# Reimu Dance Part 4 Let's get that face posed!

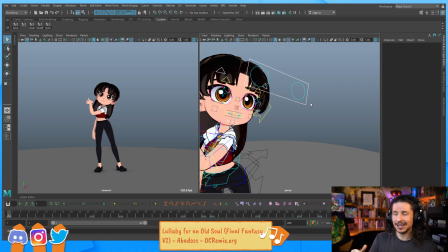I don't do anything on Twitch in terms of let's optimize our SEO, let's bring in new followers, let's get this community, like I want more subscribers, I want more followers, gotta hit my follower goals.
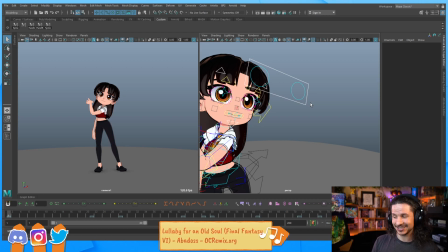Yeah, nah. I don't do that because I know it would stress me out. I don't do this for a job, I don't do this for a living. I do this because I like it, because it's fun. And if people choose to follow along, great, yay.
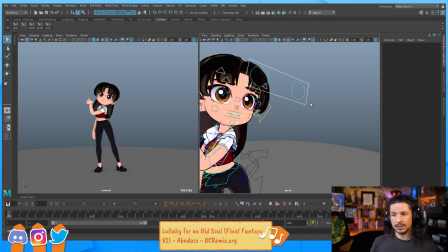If I turn this into a job, it's not going to be fun for me anymore. So prioritize those things again for yourself. If you like to draw, but you don't want to do it for a living, don't approach it as if it has to be a living.
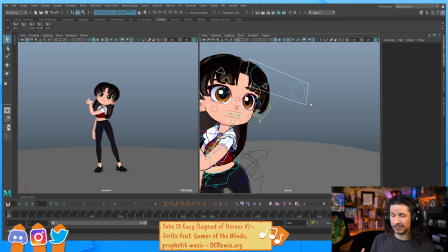Because suddenly you're not going to have fun doing it. It's a hobby for you. It's a way to de-stress, not add more stress. So whatever it is, you want to work on that and think through that.
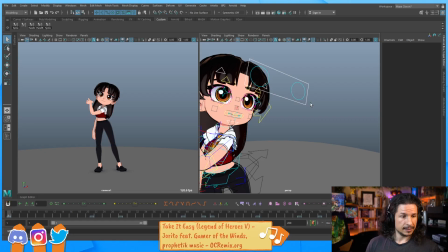Take that time for yourself. This is so much relatable, especially due to the second wave hitting my country. Yeah, it's especially with everything going on in the world. It's take that time for yourself.
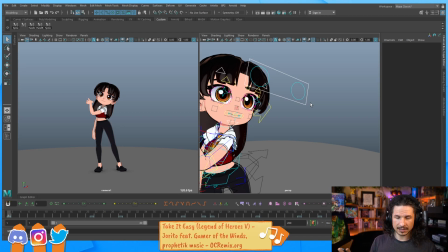Take that time to just breathe, get some rest, like take care of yourself.
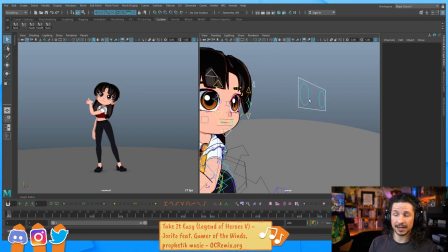If you're stressing out, you won't be helpful to anyone, like if you need to help someone. So yeah, be kind to yourself.
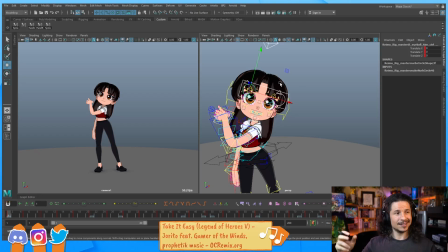So yeah, the self-care section of the day. But now that Maya's back, let's get back into the facial pose here.
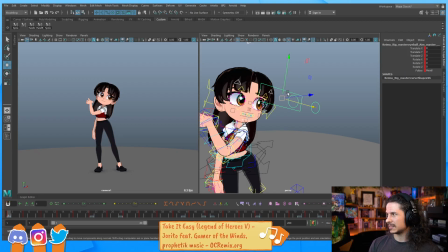So what I'm going to do here is now I'm going to just try to keep this on the head follow, just because
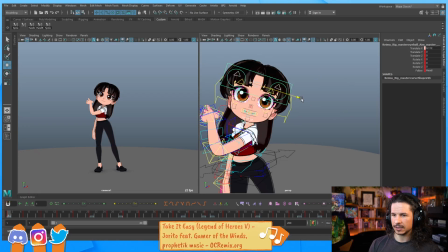I found that, at least on this rig, the global follow, because of the size of the eyes, it doesn't work quite as well. Now, another thing that I want to try here is I kind of want to keep the eyes a little bit more centered.
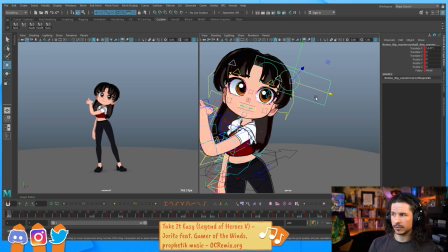So you'll see I'm kind of bringing them a little bit more kind of cross-eyed. The reason for that is it's going to make the character feel a little bit more cute.
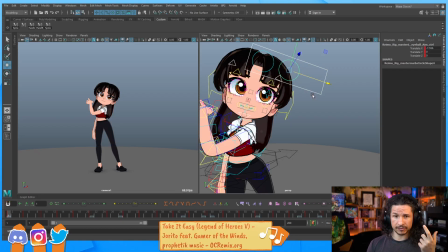So if you look at Vanellope from Wreck-It Ralph, Vanellope von Schweetz, she's a little cross-eyed. When you have characters with big eyes like this, it can help to make them just a little bit more adorable. If you start spreading out the eyes like this, because of the size, it really makes this big shift.
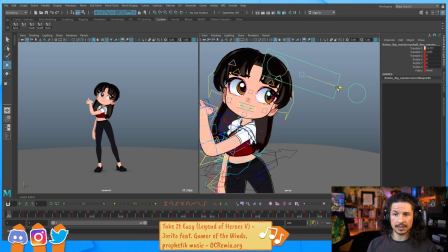Is that a bad thing? Not necessarily, but it's something to be aware of.
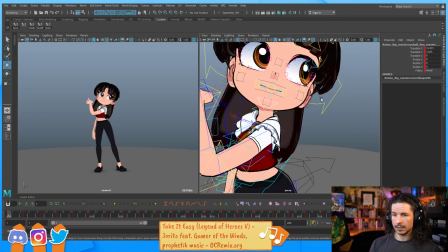It just changes the dynamic. So let's kind of do another thing.
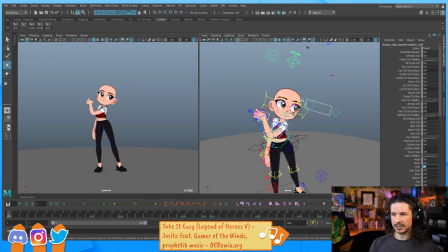I'm going to hide the hair just so we can see the face properly and we're not getting any hair getting in the way. So, oh, I need to make my controls here.
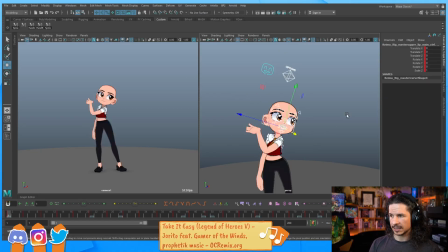Once again, make that selection set. So take that, create, sets, quick select set, face, add to shelf. There we go. Now I can quickly set a key. Okay.
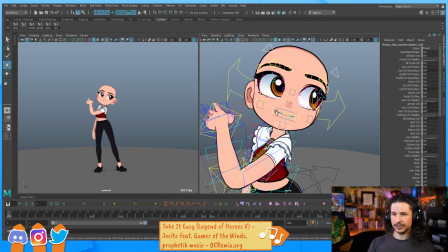So here, the big thing I want to do is I want to give some directionality to the face. So directionality is essentially, let's actually zoom in here so we can see this a little bit better.
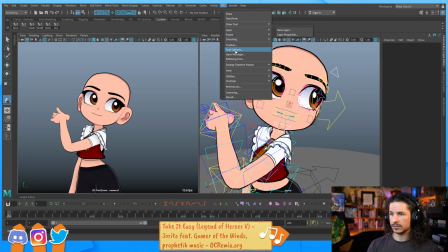Directionality is essentially, bring our toolbox here, getting some contrapposto and a line of action in the face.
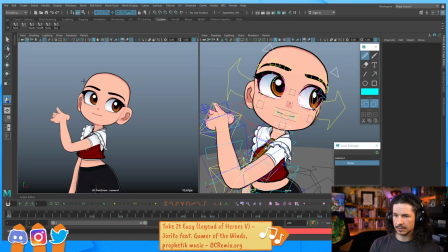So right now, if you look at the elements of the face, and let's make a new layer here.
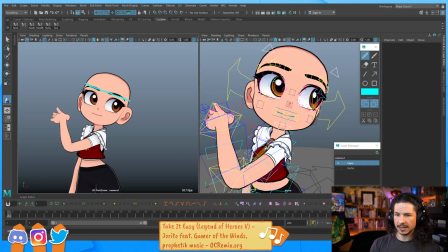Okay, so whoop, flat, flat, flat, flat. Everything's flat, and then whoop, flat. That is boring. That makes the face uninteresting.
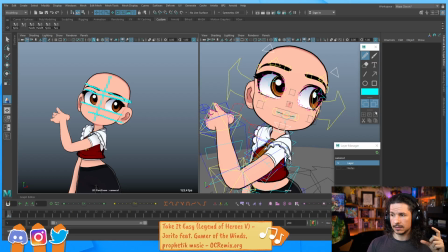So instead, we want to push that contrapposto, that line of action. So in this case, we're going to push the face so that it accentuates where she's looking. We're going to open up the face this way. So the brows, I'm going to exaggerate this here, are going to be high on that side.
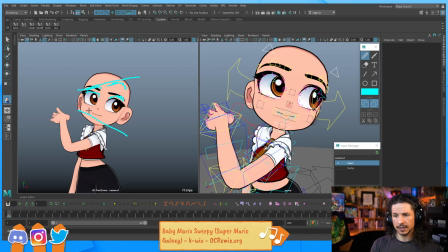The eye is going to be a little bit more open. And then the mouth is going to dip down this way. That's going to help push that contrapposto and then help exaggerate the line of action in the face right there.
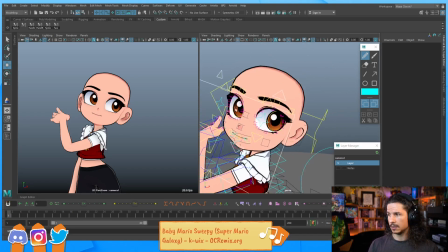So that's going to be the goal of this. Now let's work on the brows.
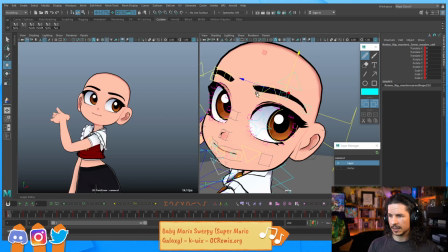So I could use the global control here, but I think I might just use the individual controls just for a little bit more control here. So I want her to kind of feel happy.
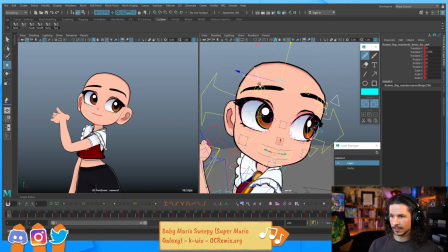That's just a simple happy dance. So gonna push the brows here. Get that nice roundness to them. Already you can see how that's adding a lot of directionality to the face.
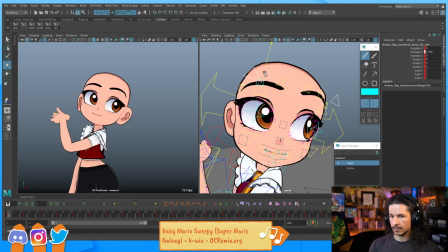Just rounding that out. And I'm trying to push the eye mask of the character. The eye mask is how the brows connect to each other. I want them to feel like there's a flow to them and not that they are like totally disconnected like this, where they're just totally separate.
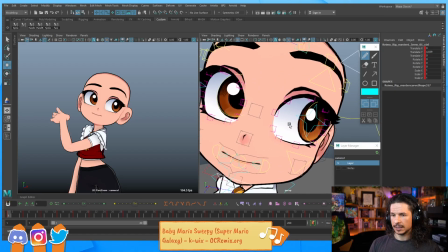Okay, let's go to the eyes.
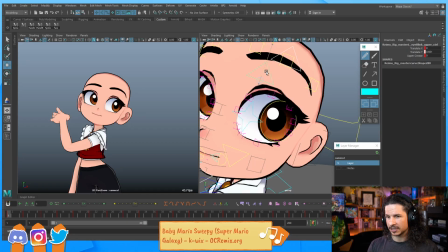So this is the first time I'm using this rig, so I'm kind of learning which controls I'm going to need to use to shape all of this as I go.
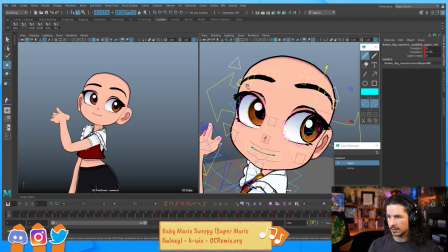So let's open this eye up a little bit more. Let's close that one just a little bit. And this is where shaping can really help.
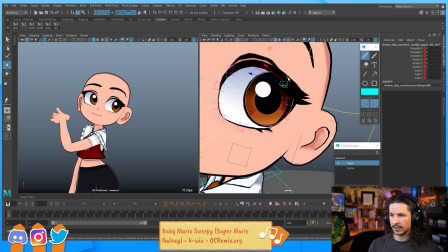So what I want to do is I want to shape the eye so it feels like the pupil. Our eye has a lens over top. The lens of the eye is right where the pupil is, the iris, and it's a bump of the eye.
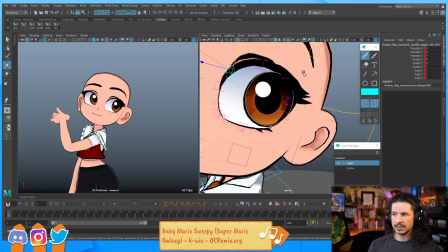And I want that to feel like as the eye moves, it's actually adjusting the eyelid a little bit.
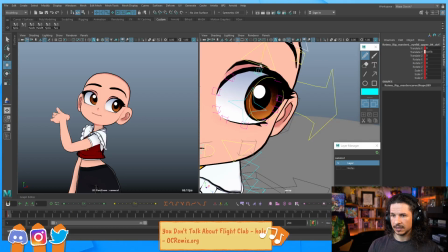So we get this kind of rounder edge up here,
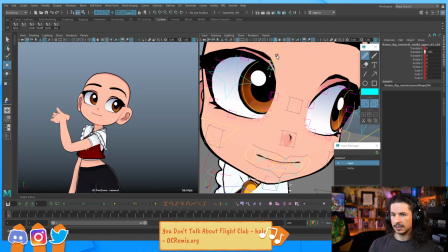and then on the inner eye here is going to push it up this way. So it's just going to help shape that eye a little bit more.
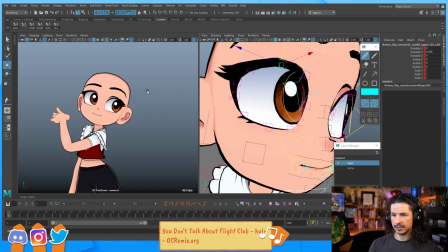Kind of get that roundness on the top.
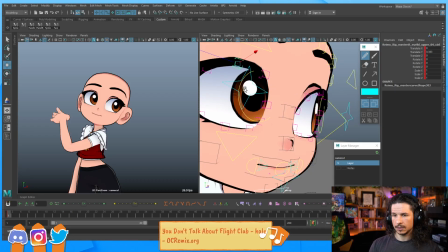Right through there. The bottom of the eyelid is kind of flat right now.
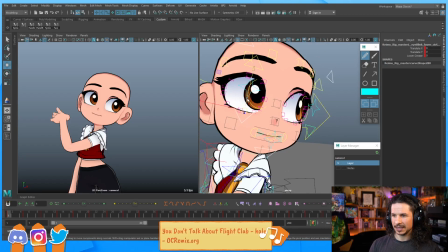If she's dancing and smiling, there's going to be let's see, there and there. It's going to be a little higher. That'll make it feel like she's kind of got a little bit more of a smile to her.
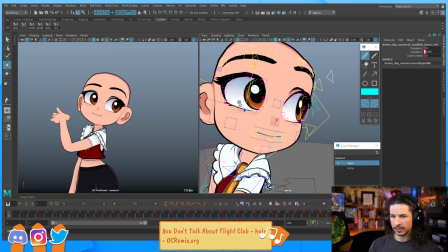We can kind of push this one up just a little bit more, so one eye is a little bit more open than the other.
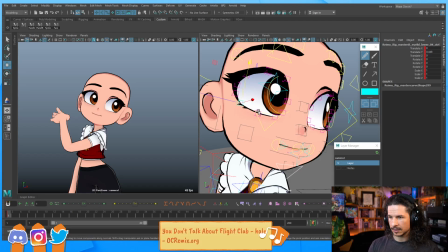Let's see if I can round out that shape just a little bit. It's not bad the way it is, but I feel like it's just a little flat on the bottom.
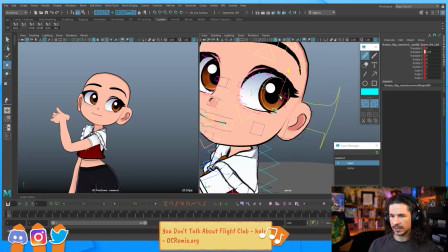So I want to try and just round out that corner just a bit.
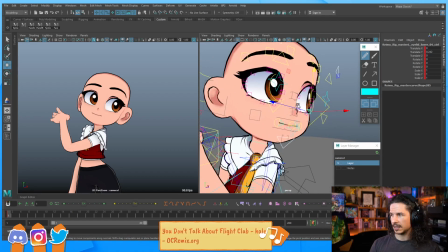So something like that for now.
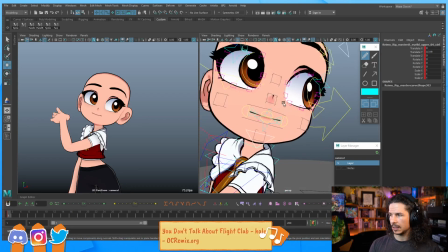Okay. And then the mouth. The big thing with the mouth is mouths are very rarely just centered right in the face. So I'm going to take the main mouth control, which I believe is this one, and move the mouth over and then rotate it.